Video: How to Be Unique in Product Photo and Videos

We're filming a video commercial with fruit and rain. The 3 flavors we got today are cherry limeade, raspberry, and orange dreamsicle. We have about enough caffeine to kill a cat. We have all the fruit here. As you can see, we got raspberries, strawberries, blueberries, blackberries for the raspberry. Then we got the oranges for orange dreamsicle. If you want to see what it looks like to do all of this, all the lighting, all the post-production, and you get to see the final edit, so make sure you stay till the end. We're gonna be doing all that process with you. Yep, so check it out how we do it. It'll be fun.
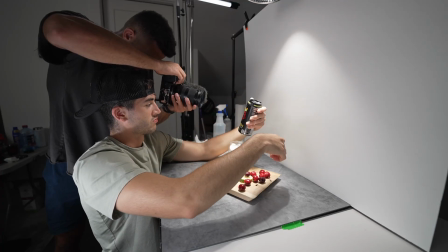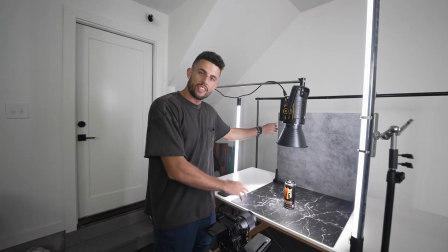(0:40)
Right now, we're gonna be starting with the V-flat backgrounds. These are like little texture backgrounds.
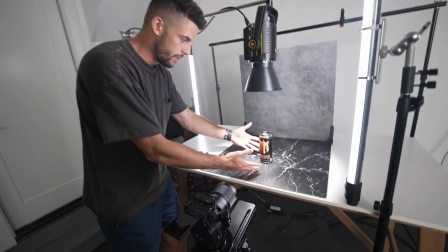(0:45)
They're great for photo shoots and video shoots. We have obviously the subject in the middle. We're trying to do a spotlight down for right now.
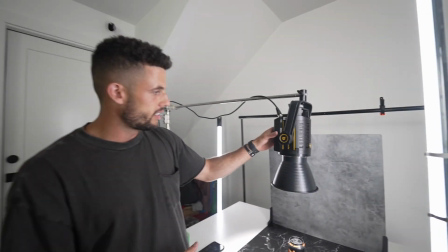(0:51)
It's gonna be mostly for video at this point. Yeah, this is Godox with a spotlight attachment onto it.
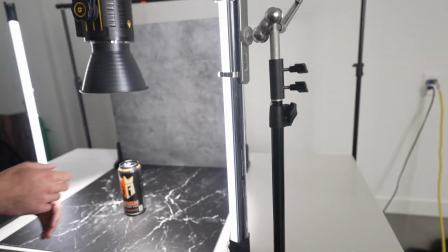(0:57)
So it's pretty great. We have the nan lights. So we got the nan light right here, getting a little side angle light, and then the nan light back here, getting the hair light.
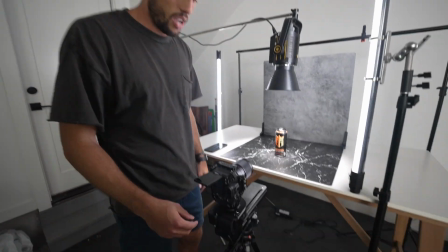(1:03)
Just some nice little artistic feel to this. We want to make it moody, so it's decently dark and whatnot.
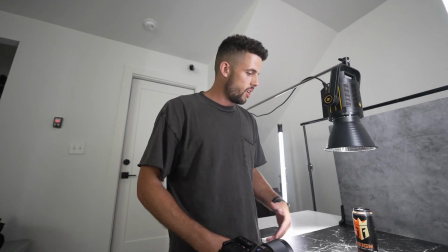(1:11)
We have the slider. So the idea is we're going to do a few different slider shots that will be the same. We can change out the backgrounds and kind of glitch things into places where we want them to be at.
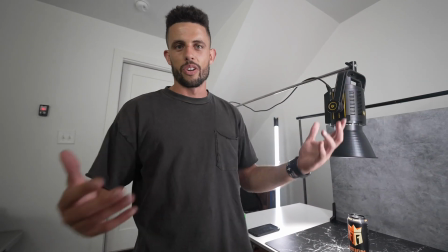(1:20)
One shot's going to be a clean plate with just the drink. The other shot's going to be all the fruit and all that kind of stuff for a nice, cool reel that really goes with the Rain brand.
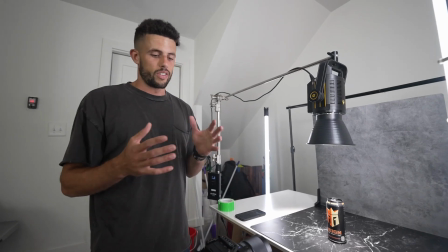(1:28)
And photos. And photos. We don't want to forget the photos, but we want to get these. We want to nail these videos.
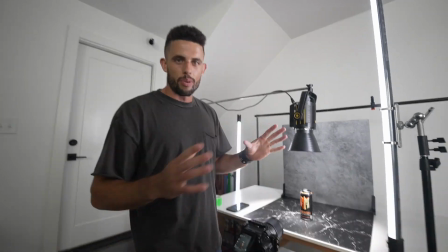(1:33)
Yep. Video's always a little bit harder to do when we're doing product stuff. This is the Editachrome slider. It's fantastic.
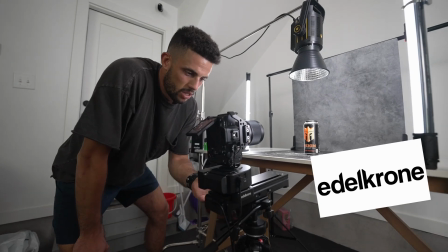(1:39)
We have the small one. We want to get the bigger one eventually, but the small one's perfect for little things like this. You can get slider movements.
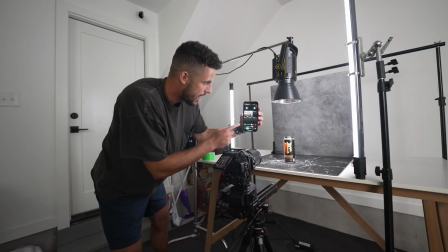(1:44)
You can program them all to your phone's app. So we have these. You just tap on one, and it moves.
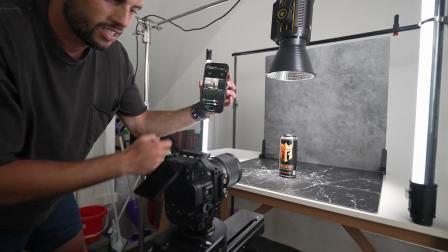(1:49)
It starts. Watch. Watch. He'll press it. It's preset. How crazy is that?
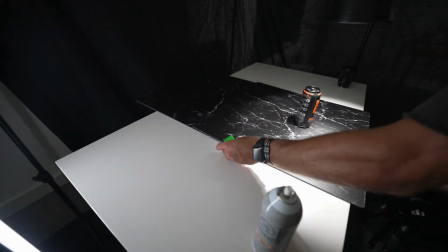(1:54)
Yeah, it's preset. You can preset it to all the movements you want. Yeah. All right, so we're getting everything taped down because we can't have it move, so for continuity, right?
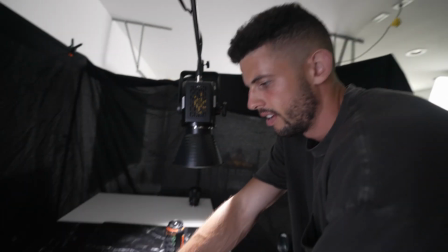(2:02)
Yeah, so we're gonna have multiple shots. We'll have a clean plate and then a bunch of different shots with the rain, the fruit.
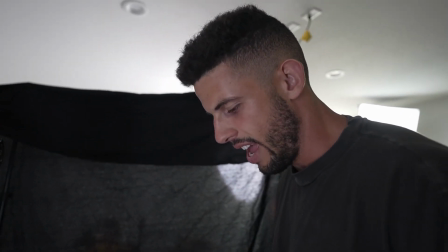(2:09)
But if anything moves, once you get the first shot, all the shots are screwed up. So we gotta make sure nothing moves. Oh yeah, and by the way, forgot to tell you, we just made a little black room, a little dark room.
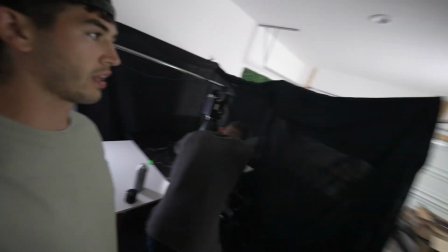(2:20)
Yeah. So that way all of kind of that light, that fill light that's out there, it's not coming in and filling up the subject.
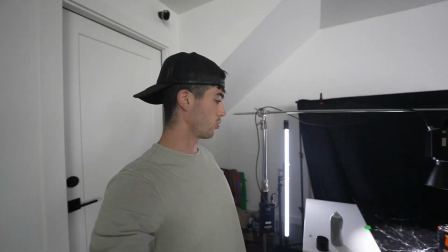(2:26)
We can make it even darker in here, but this is gonna be perfect because we have it pretty controlled over here. So we're using they're called the Dream Filter. So we're using the Dream Filter and a blue light, it basically makes any light that hits the subject. Basically in anamorphic film and like lenses, they make the light go across. You'll see it in movies and TV shows. This is basically a cheat for that. So we don't have an anamorphic lens, we have a regular lens.
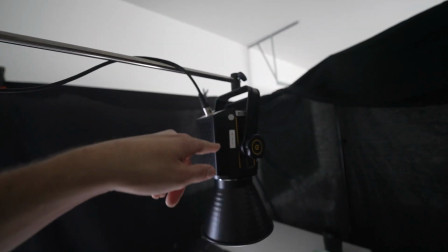(2:49)
We're gonna use this filter. By the way, if you're looking for a pretty budget-friendly light, this is a VL150 Godox.
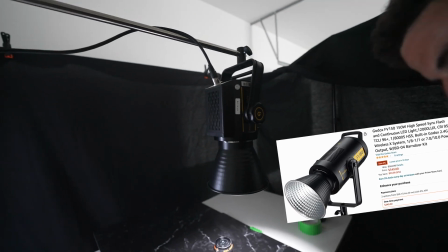(2:57)
This is Matt's, but we basically use it because he never uses it. And we have another one over there.
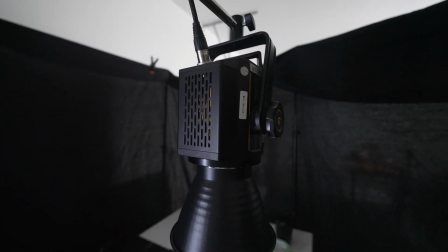(3:01)
But yeah, it's great. The fan never really kicks on. Right now we have it at 2%.
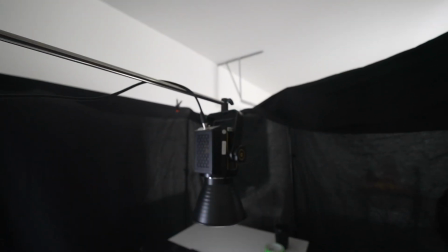(3:07)
But yeah, this is a great budget-friendly light. Check out the description if you want to purchase it.
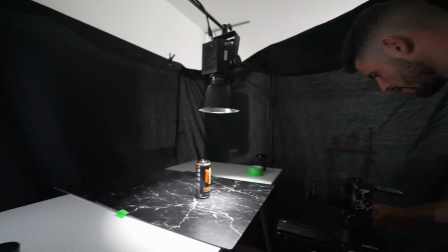(3:12)
We're gonna do the first clean plate shot. Do a little bit of that.
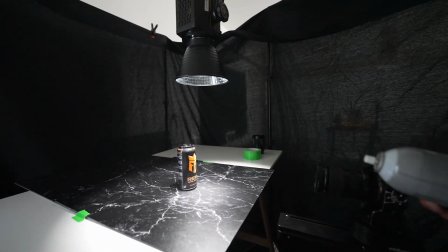(3:18)
Hit
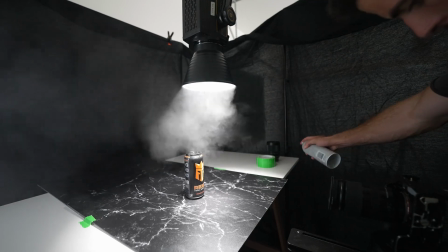Well, you can't get everything right the first time, so good thing we caught it right from the beginning before we got the whole thing set up. We forgot to shoot with the fake sweat, right? So we got glycerin. It's literally, you can get it at Walmart, Target, wherever. You mix it in with some water and Google like all the measurements or stuff for filming photography.
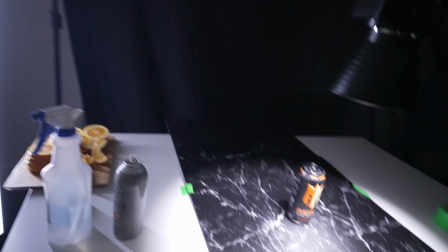(3:44)
We don't really know, we just kind of guesstimate. But look at this fake sweat. And that's like perfect consistency.
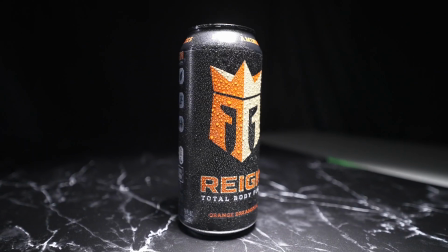(3:49)
That is solid. Look at that. So that makes it look like you got fake sweat going on.
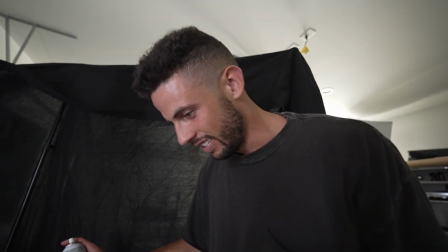(3:53)
You liking that? You liking what you see? It's looking fantastic. This is like... What? Can you guys see that?
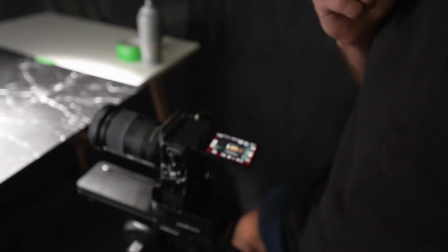(3:59)
Solid. What the heck? That looks so good. Holy smokes.
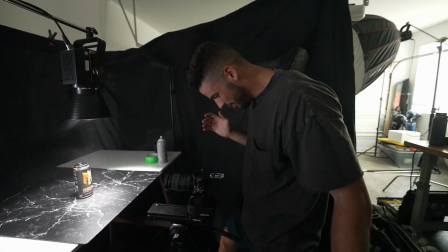(4:06)
Yes, sir. Now to the fruit.
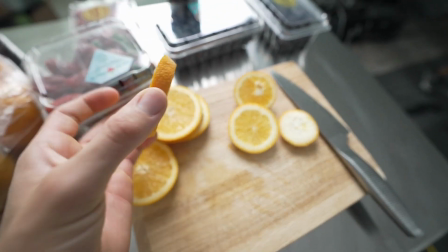(4:10)
I'm getting some juicy, beautiful orange slices cut up.
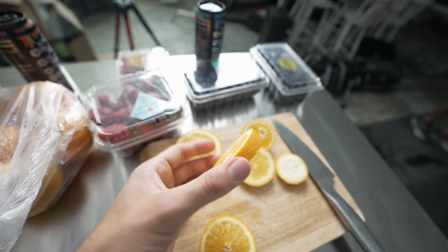(4:15)
What we've learned in the past, do a little bit thicker than you think, and then we're gonna do different variations.
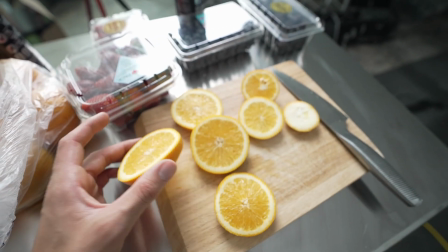(4:20)
So we'll have some where they're like the triangular ones, and then some where they're just circles. All right, I'm getting this delicious fruit here.
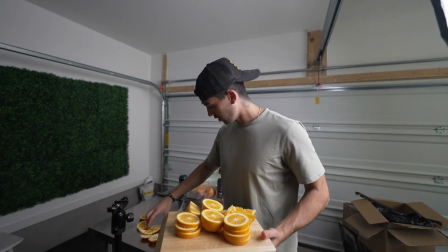(4:26)
It's so tempting not to eat it, but as you know, I already cut it all up. And last piece here, we're gonna decorate around the rain can.
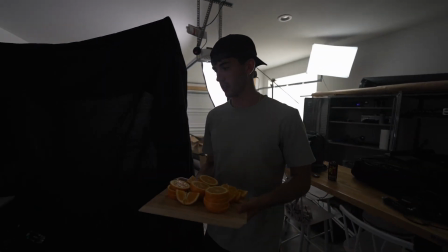(4:33)
So this is always the hardest part, is making it look good and not like super fake. Now, were you wanting to pile it up around it, Marcus?
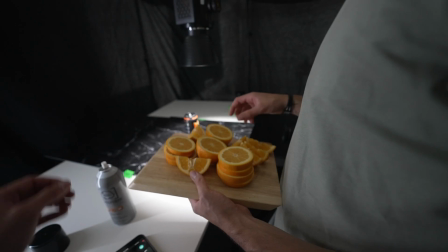(4:39)
I'm thinking, yeah, like pile it a decent amount, like a few different ones. Or maybe go minimalistic, I don't know, whatever looks best.
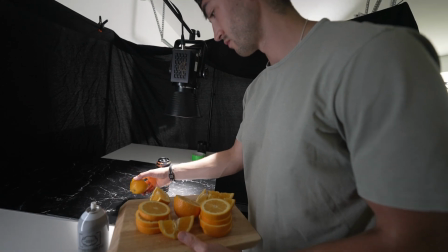(4:45)
Maybe some in the background when they kind of fade out, we don't see them. Hunter turns into our set designer. Set designer?
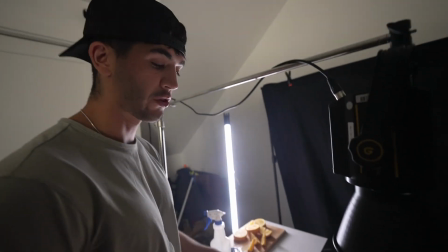(4:50)
I try. You know, I went to school for this. Come on. Come on. Nah, you just learn on the go. You gotta do what looks good. You watch this, you watch other YouTubers, and you try to make everything look as good as possible.
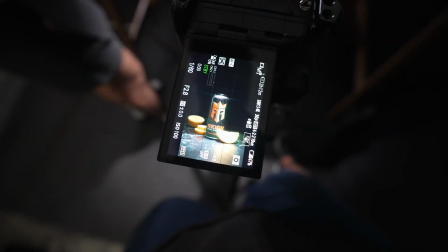(5:06)
You're not gonna get everything right on your first try, but you just gotta keep going and seeing what works best. You learn from your mistakes and you get faster next time.
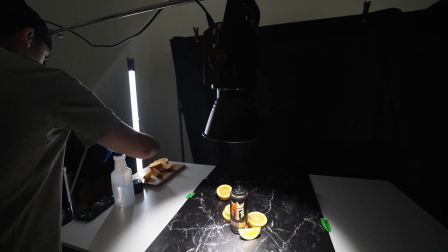(5:15)
So we're gonna like stack up probably some more on this side, kind of like off-putting, and then I'm gonna put one up here as well.
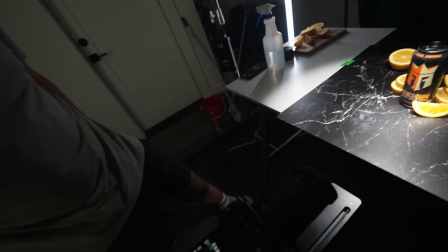(5:23)
Yeah, that looks Let's see how that looks. That looks scrumptious. Okay, okay. Maybe one right up here where like it's in the foreground, guys, so it's gonna pass it real close, right?
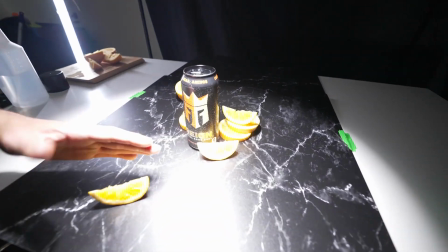(5:34)
So it's gonna have it up here in the foreground, so as the camera passes, it's gonna give it depth.
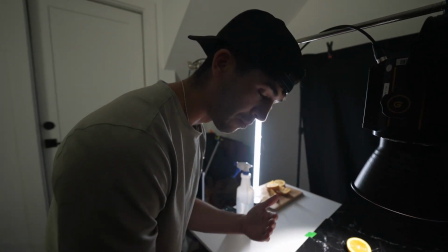(5:39)
So if you just had it wide open all the way up to it, it wouldn't be as cool of a feeling as if you have something and it's kind of like passing it, giving that motion, that depth. So I'm gonna leave that one in the front there. And then probably one last one.
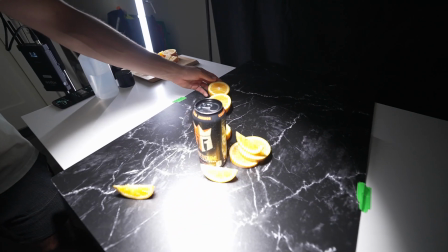(5:54)
I think I'm gonna double up back here in the background, kind of have the edge, have another. It doesn't look like much if you zoom out, but when you look how the narrow shot, you don't need as much as you think. This shot's done, and we're bringing in popsicle, baby. Let's go. Popsicle. So we cut it at a side angle, so it gives it some feel.
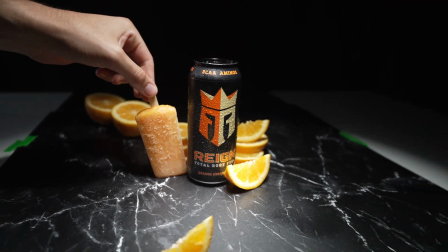(6:13)
We're gonna set it right here. Oh, let's go. This might be my favorite shot I've ever gotten on this thing. Like favorite product shots, for sure.
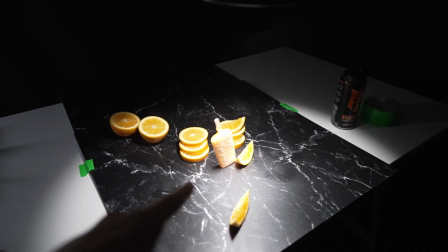(6:27)
What I love is this popsicle right now is like frosted. The popsicle's frosted so it looks even extra juicy. Next shot we'll do it next to the rain, and then we'll get photos. Yes. And the reason we're doing this is because we're gonna switch back and forth with all those shots. Yeah. So you'll see what it's gonna be like, so stay to the end and we'll kind of show you. One important thing we're doing here is we're using the A7S III, which you can track your focus. So it's tracked focus onto the front of the rain can. So we never lose focus when you're pushing in or pulling out.
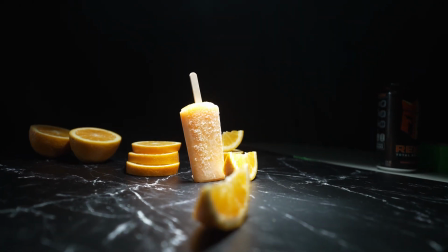(6:55)
And a lot of lenses will lose focus. So if we didn't track it, it would lose focus somewhere in the pull. So that's an important thing, keep that as a note.
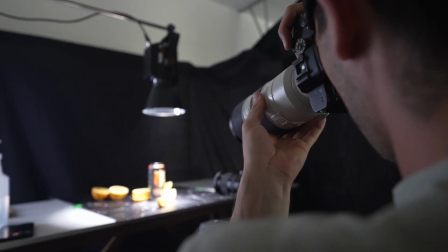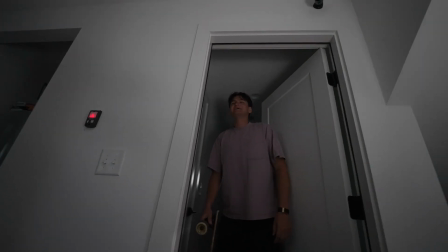(7:09)
This guy's going on a date. I wouldn't say a date. We're just gonna have a little fun tonight on the good board skis.
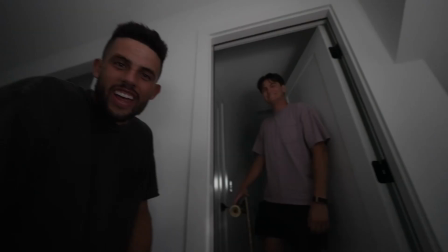(7:15)
Yeah, here you hire a guy, and they start going on dates. And we got the two co-founders out here slaving away.
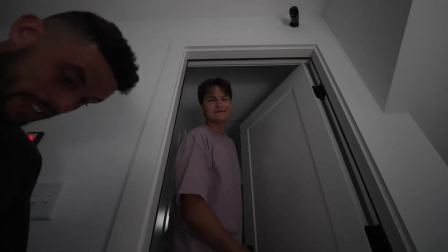(7:24)
Oh, boys, it's nonstop, but I love it. That's why. Wouldn't want it any other way. Would you rather be in school?
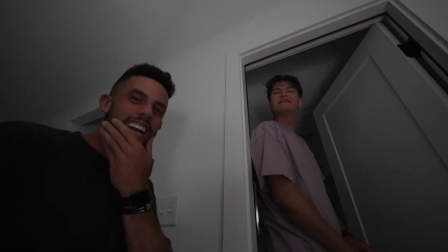(7:29)
No way, boys. All right, then no complaining out here. Come on, let's get it.
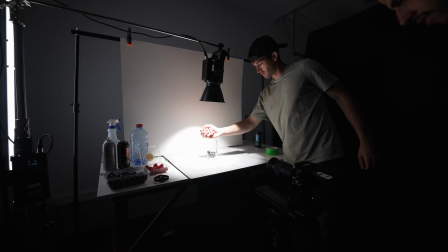(7:34)
Yeah.
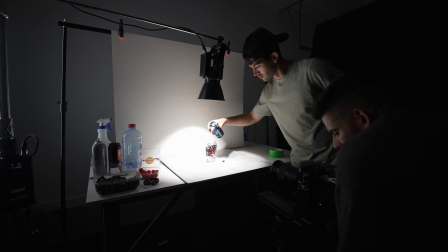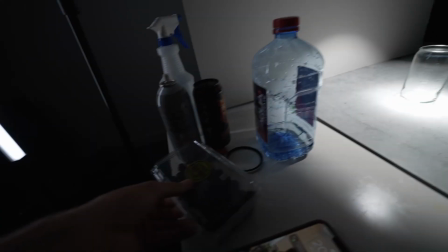(7:43)
For our next trick, we're gonna be putting the berries in segments. So the video is gonna do like cuts to the different berries being in there, since it's blue raspberry or razzleberry.
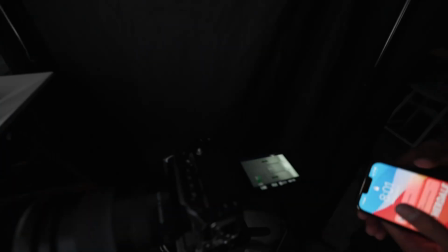(7:55)
Now we put a white background and it still gives it a moody effect the way we lit it.
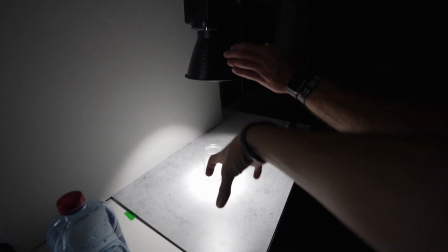(7:59)
And how we're doing that is this spotlight's going right down on top of the fruit and everything, which will be in super good focus.
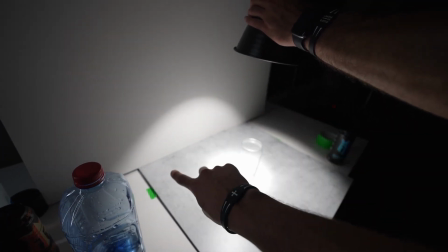(8:06)
And it's bouncing, giving that cool like halo half circle effect, which is gonna look really cool.
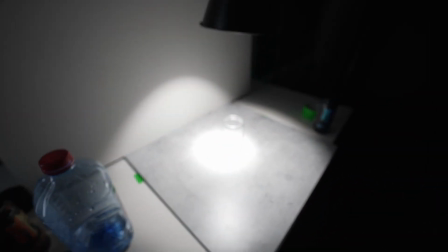(8:11)
Now the brand is darker and more moody, and we're not trying to get it to where, you know, this whole thing is super bright and airy. You know, you have to match your brand.